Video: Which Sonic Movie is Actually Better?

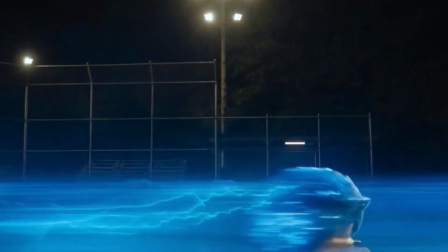That's how fast it was. To be fair, this is the only scene this bad, but still.
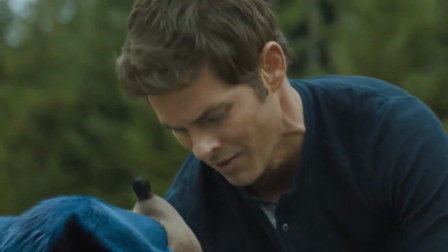Every time they try to do something serious, they do it wrong.
Get off me! Ha ha!
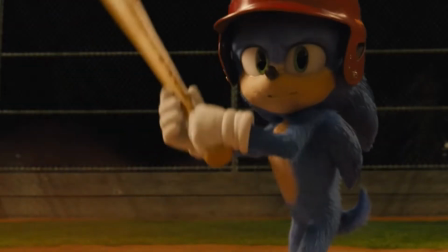Nailed it!
There are some moments that try to be heartwarming and cute, but it actually works.
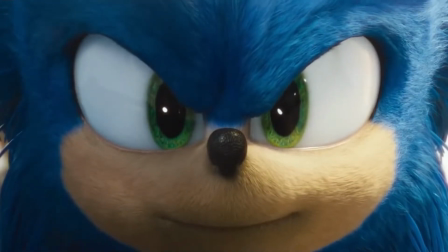Not only is Sonic just an inherently cute character, but these moments are just written really well.
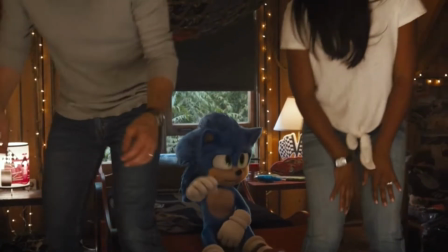Like the part where Sonic moves in with Tom and his wife Maddie, or the scene where Sonic gets his red shoes from the little girl.
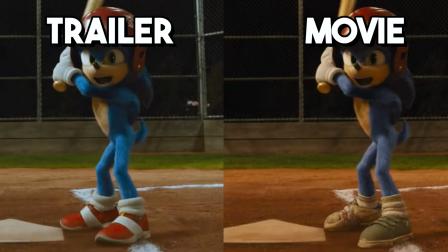That scene was really adorable.
Oh.
Fun fact, did you know that they edited some scenes where Sonic doesn't have his red shoes, so he had them in the trailer?
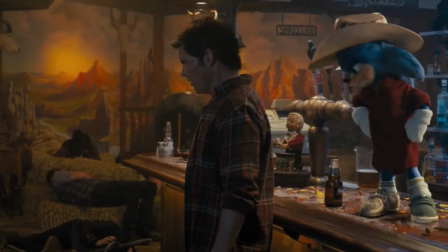Not that big a deal, just thought it was neat. On the flip side, the humor is also pretty hit and miss.
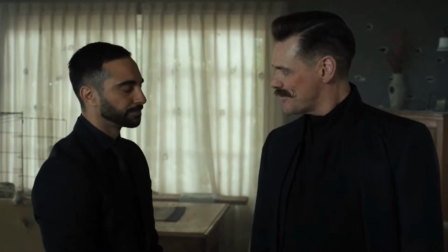I honestly think it's exactly 50-50. Half of the jokes land, and half don't.
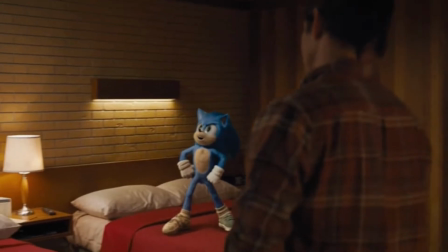If I'm being honest, I kind of prefer the more chill banter Sonic and Tom have.
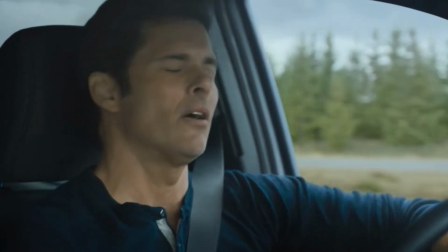Like I already mentioned, the scene where Sonic and Tom are talking about bucket lists was fun until Sonic flips out.
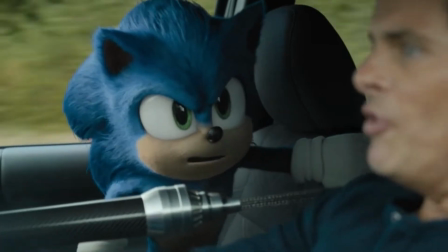You're more like the Jerk Lord. Have you noticed the harpoon stuck in our gas?
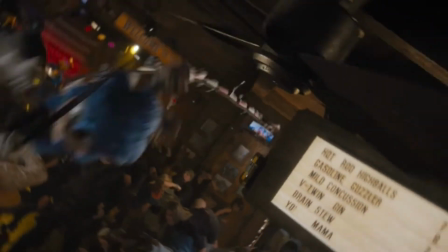When I say I prefer the smaller bits of banter that Sonic and Tom have, I'm not saying that the big gags they set up aren't funny.
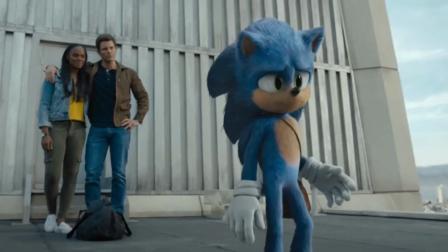They work. Sometimes. Alright, listen. I've been trying to ignore this as hard as I could, but I can't ignore this anymore.
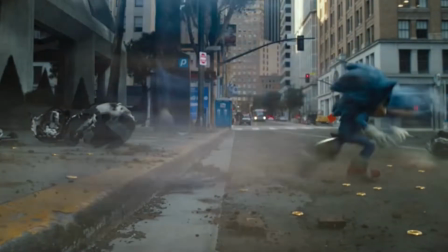Sonic flosses. Twice. If you got a good cringe gland like me, it will only kinda bother you.
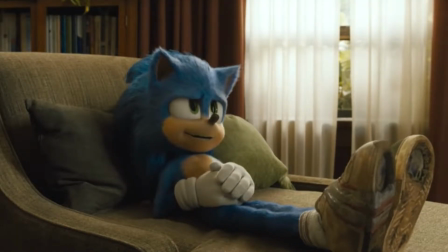But if you don't, I'm sorry. But in all seriousness, some of the gags are funny. Like how Tom's sister-in-law hates him and eventually gets tied up in her own house.
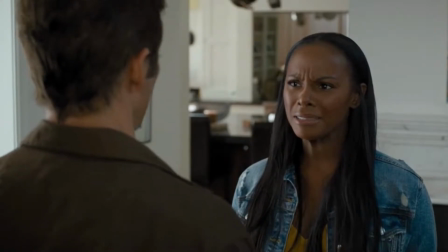She'll be fine. Yeah, let's do that. Mm-hmm. This is my house!
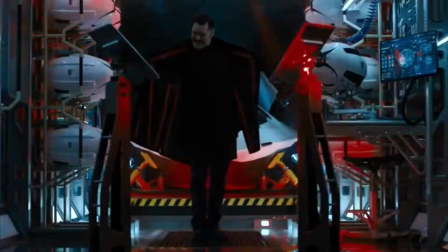The scene where Robotnik dances while analyzing one of Sonic's quills was pure gold.
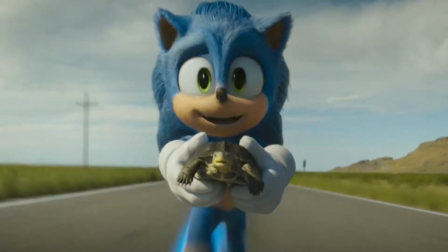The part where Sonic feels bad for a turtle, so he runs while holding the turtle and then drops the turtle while he was running was hilarious.
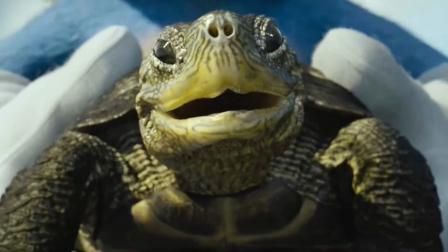It killed me.
Have you ever felt so alive?
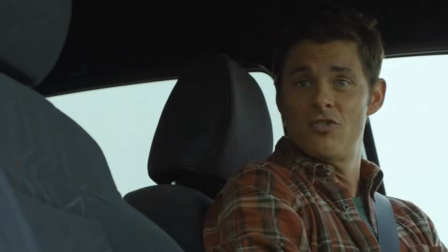This is great, you're doing amazing!
But then there's the... I can't forgive the floss man.
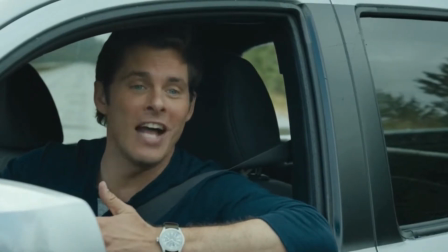If he did it once, I'd be fine with it, but twice? He does it twice?
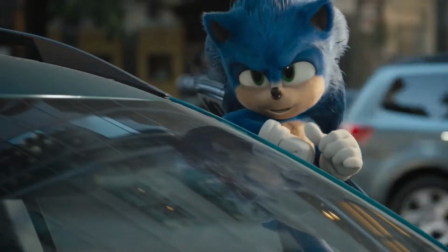I've mentioned this way earlier in this video, but Sonic looks great.
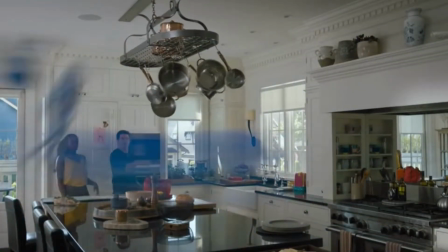I'm really happy that 3/4 of the world cyberbullied this huge company into fixing their movie.
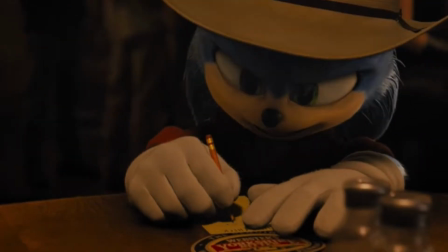Sonic is absolutely endearing. I've never really seen Sonic as cute, not even classic Sonic, really.
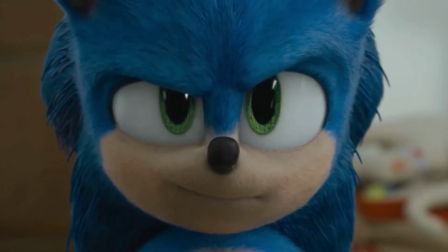Yeah, uh-huh.
But they managed to make Sonic look so cute in this movie.
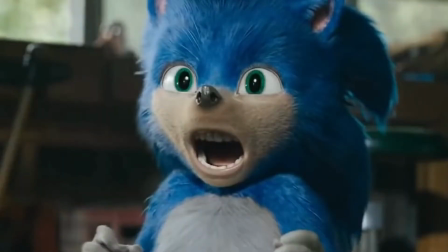It's honestly super impressive that they went from this train wreck to this beautiful little boy that should be protected at all costs.
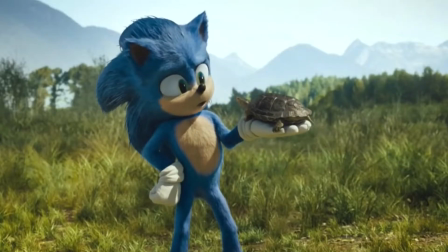I also like the little cheats they used.
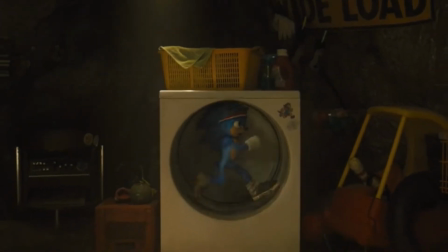Rather than making Sonic's arms tan and having to figure out how to make it look natural, they made them blue because it not only looks more natural in real life, but it's also easier to animate.
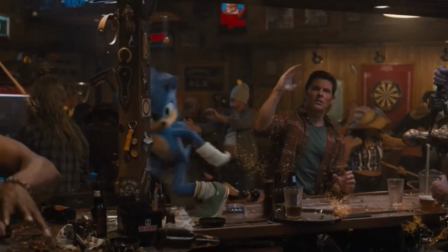They cheated with his proportions as well. They made his calves, shoulders, and chest more pronounced to make his anatomy make more sense.
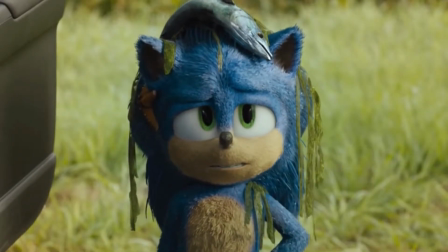And they also, and this is absolutely genius,
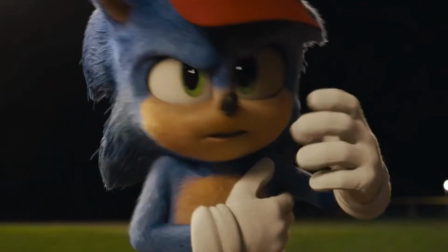instead of having one big eye with two pupils because that would be horrendously scary in real life,
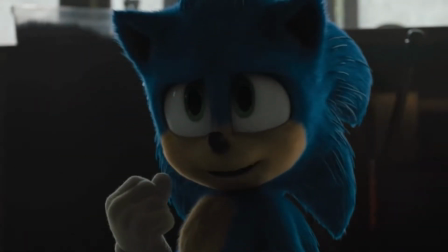they had his eyes separated, but added a little tan strip in between his eyes so it looked like they were still connected.
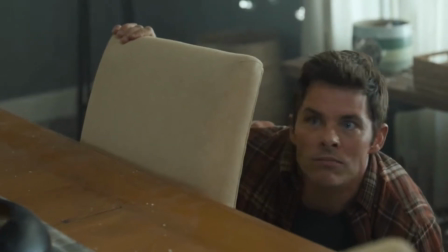Not only does Sonic look great, but the visual effects look awesome as well.
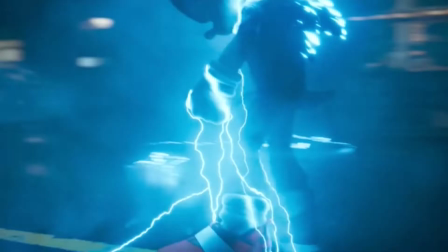When Sonic gets really emotional, he gets all electrified, and it looks amazing every time.
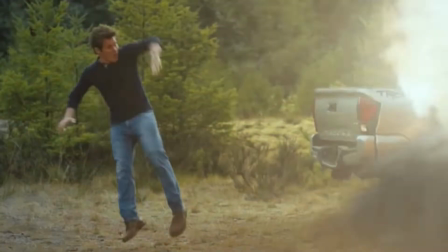The composition, the visual effects, it all looks awesome, especially in the action scenes.
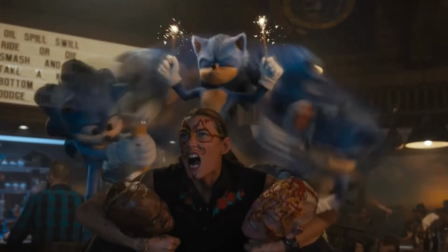I especially love the scenes where Sonic goes so fast that everything around him pauses.
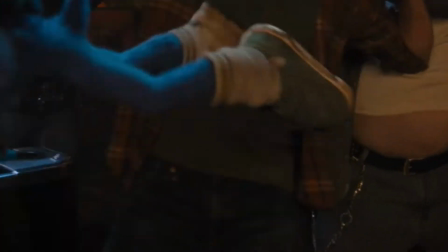Man, those scenes look so cool. If you still haven't seen the movie and you're still on the fence of whether you should, you should, purely for the visuals alone.
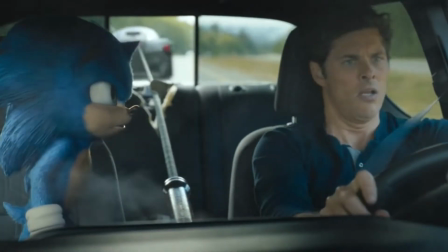Although I really like a lot of parts of this movie, I will admit that the movie has flaws, like the forced drama and...
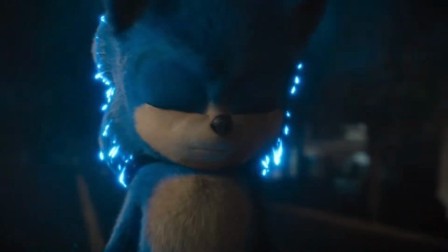the flossing. Though I think the action is great, the visuals are superb, and the dialogue and jokes are alright for most of the time.
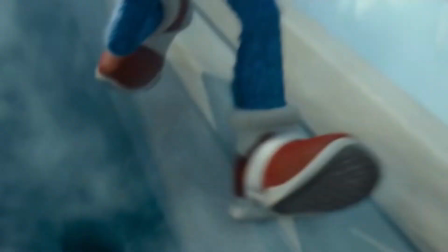I wouldn't say that Sonic the Hedgehog is my favorite movie, it's probably not even top 10, but I will say I was pleasantly surprised by this movie.
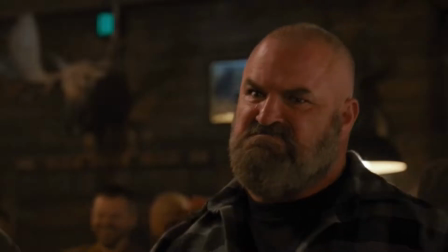It is in fact the best video game movie I have ever seen, though that is not a very high bar to pass.
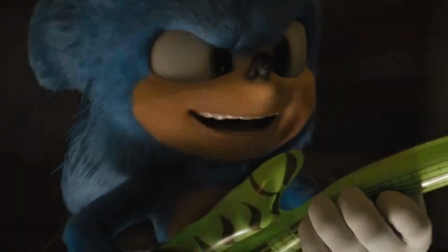Since Sonic the Hedgehog is a competent film with some heartfelt moments, funny jokes,
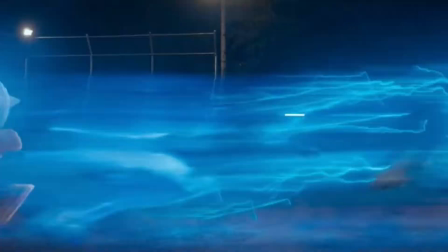and action-packed scenes, alongside beautiful visuals and really good acting, they obviously made a sequel.